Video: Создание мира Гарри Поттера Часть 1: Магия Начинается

Джоан Роулинг была моим самым идеальным коллегой, потому что с самого начала она меня очень поддерживала и понимала, с чем я имею дело. И знаете, в течение примерно полутора лет мы переписывались друг с другом по электронной почте. С ней было очень комфортно работать, она уделяла мне очень много времени, с радостью отвечала на мои многочисленные вопросы. Но иногда, признаться, она выносила мне мозг. Ну, это ж серия книг, и многие вещи она держала в тайне. Типа, я не могу этого сказать, это раскроется в седьмой книге. Но ты мыслишь в правильном направлении. Кажется, как раз когда мы снимали первый фильм, Джоан Роулинг показала нам рукописный вариант четвертой книги. И она просто отдала его Стиву Кловзу. Мы сели в самолет, и Стив только тогда осознал. «Боже мой, я держу новую часть в единственном экземпляре!» Он прямо вот так вот переживал.
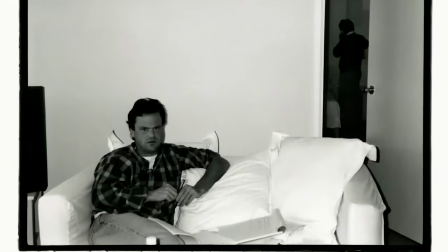(33:59)
Это Стив в первый рабочий день в номере отеля «Мандарин». Выглядит намного моложе, чем сейчас, а сзади Крис говорит по телефону. И это был первый. Да, это был наш первый рабочий день. Боже, Стив действительно выглядит моложе. Я покажу ему это сегодня. Мы сейчас работаем над сценарием «Даров смерти 2».
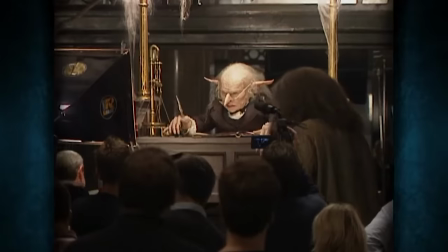(34:17) Итак, я типа произношу реплику Хагрида, и сразу реакция гоблина. Начали. А у мистера Гарри Поттера есть ключ?
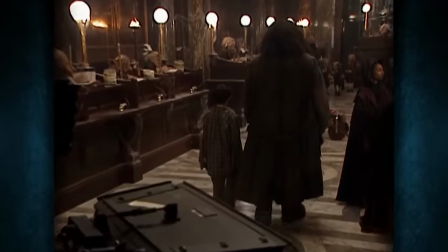(34:25)
В первом фильме мне особенно запомнилась сцена, где должен был появиться Рэдклифф, желая получить доступ к своему хранилищу, и Коламбус хотел, чтобы Дэн был искренне шокирован.
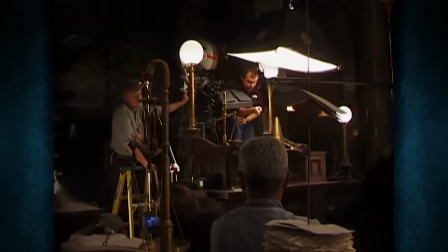(34:35) Дэн, ты подходишь к стойке и видишь. Ну, в общем, то, что ты видишь, должно тебя напугать.
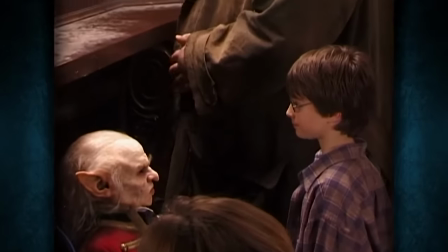(34:39) Камера, мотор.
Но Дэна на самом деле ничего не смутило. И Крис сказал мне, в следующем дубле, когда ты наклонишься, заставь его подпрыгнуть.
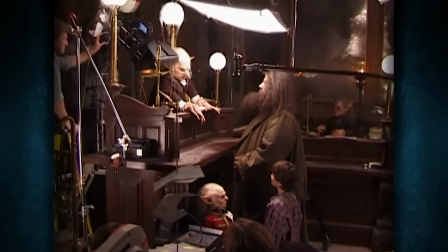(34:47) Смотри мне в глаза, когда я с тобой разговариваю. У мистера Гарри Поттера есть ключ?
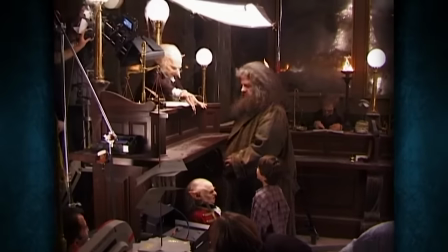(34:54) Хорошо, стоп.
Но он вообще не испугался. Он просто расхохотался.
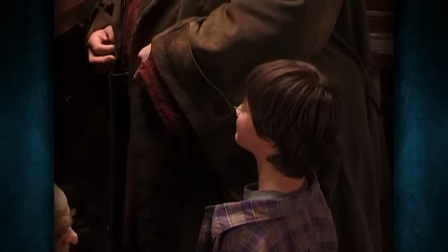(35:01) Я же говорил, ты должен испугаться от увиденного. День 27, все пропало. Ну что ж, мы пытались.
Меня тогда изменили до неузнаваемости. Большие уши, нос, очки, зубы, контактные линзы. У этого персонажа ничего от меня не осталось. Об этом позаботились Ник Дадман и гримерский отдел в целом. В самым трудным фильмах по Гарри Поттеру определенно были гоблины.
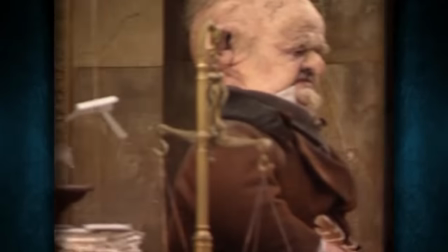(35:26)
И самая большая проблема в том, что большинство дизайнов гоблинов уже были реализованы. И если вы хотите создать абсолютно уникальный образ, то с каждым этапом простор для творчества становится более скудным.
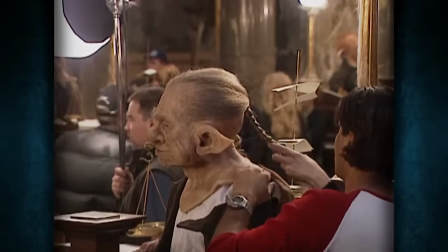(35:38)
Поэтому мы решили, что сделаем основную ставку на их характере. Сначала мы сделали каждого персонажа интересным, и только потом мы их гоблинизировали.
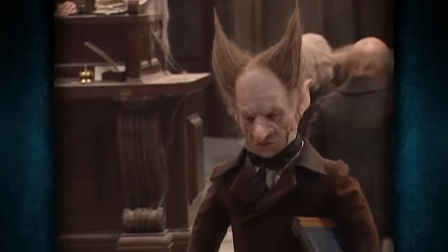(35:47)
Мы не хотели, чтобы они просто были причудливыми существами. Они в первую очередь должны были быть личностями.
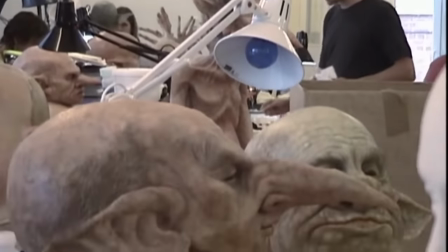(35:53)
Затем мы решили, что будем делать все детали из силикона. Но это было немножко рискованно. Силикон на тот момент был еще довольно сомнительным материалом. По нему было много вопросов. А вдруг он какой-то токсичный? Я не был тогда уверен. Теперь же это очень распространенный, надежный и наиболее предпочтительный материал.
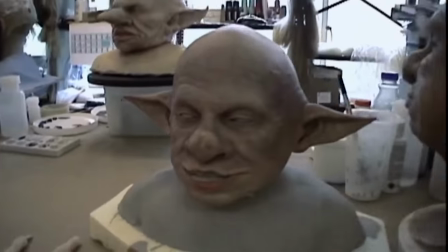(36:10)
Но это был один из первых случаев, когда мы его использовали. Были моменты, когда у нас что-то не получалось. Но мы быстро разобрались и многому научились. Я был очень доволен тем, как получились гоблины.
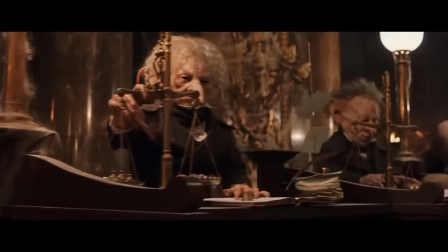(36:22)
Потому что они очень хорошо вписались в эту сцену. И сделали ее более убедительной.
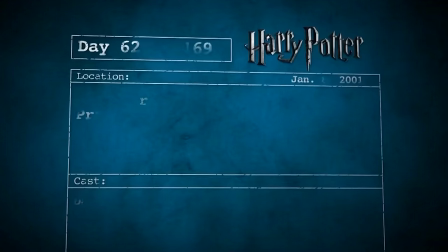(36:28) Хагрид, а что это за существа такие? Хорошо, он говорит свою реплику, ты бросаешь его в чулан.
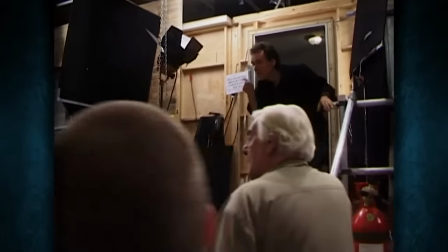(36:36) Закрываешь дверь, наклоняешься к решетке и говоришь, никакого волшебства не существует, ты закрываешь решетку.
Крис Коламбус хотел сделать акцент на том, как сильно Гарри несчастен в этом доме.
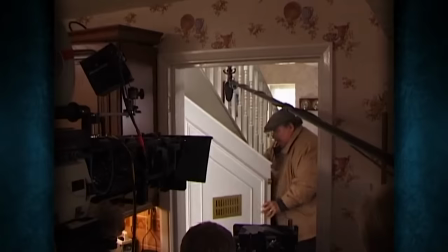(36:47) А потом стекло исчезло, как по волшебству.
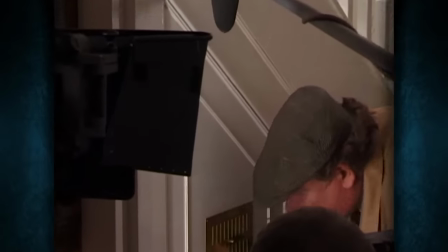(36:53) Никакого волшебства не существует!
А чулан под лестницей был еще более удручающим. Еще больше подчеркивает это уныние гигантская лондонская агломерация, в которой живет Гарри.
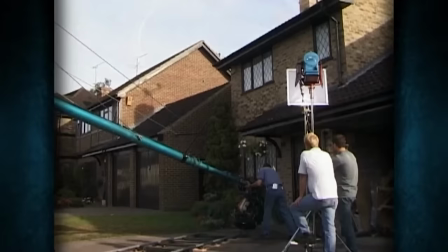(37:05)
И лучше всего это чувство передается через однотипные обезличенные современные дома.
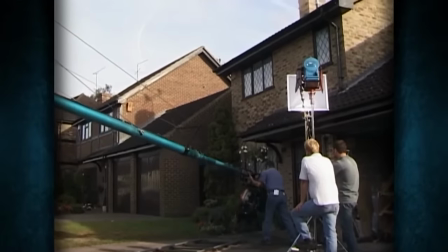(37:11) Вон сова! Сымай ее!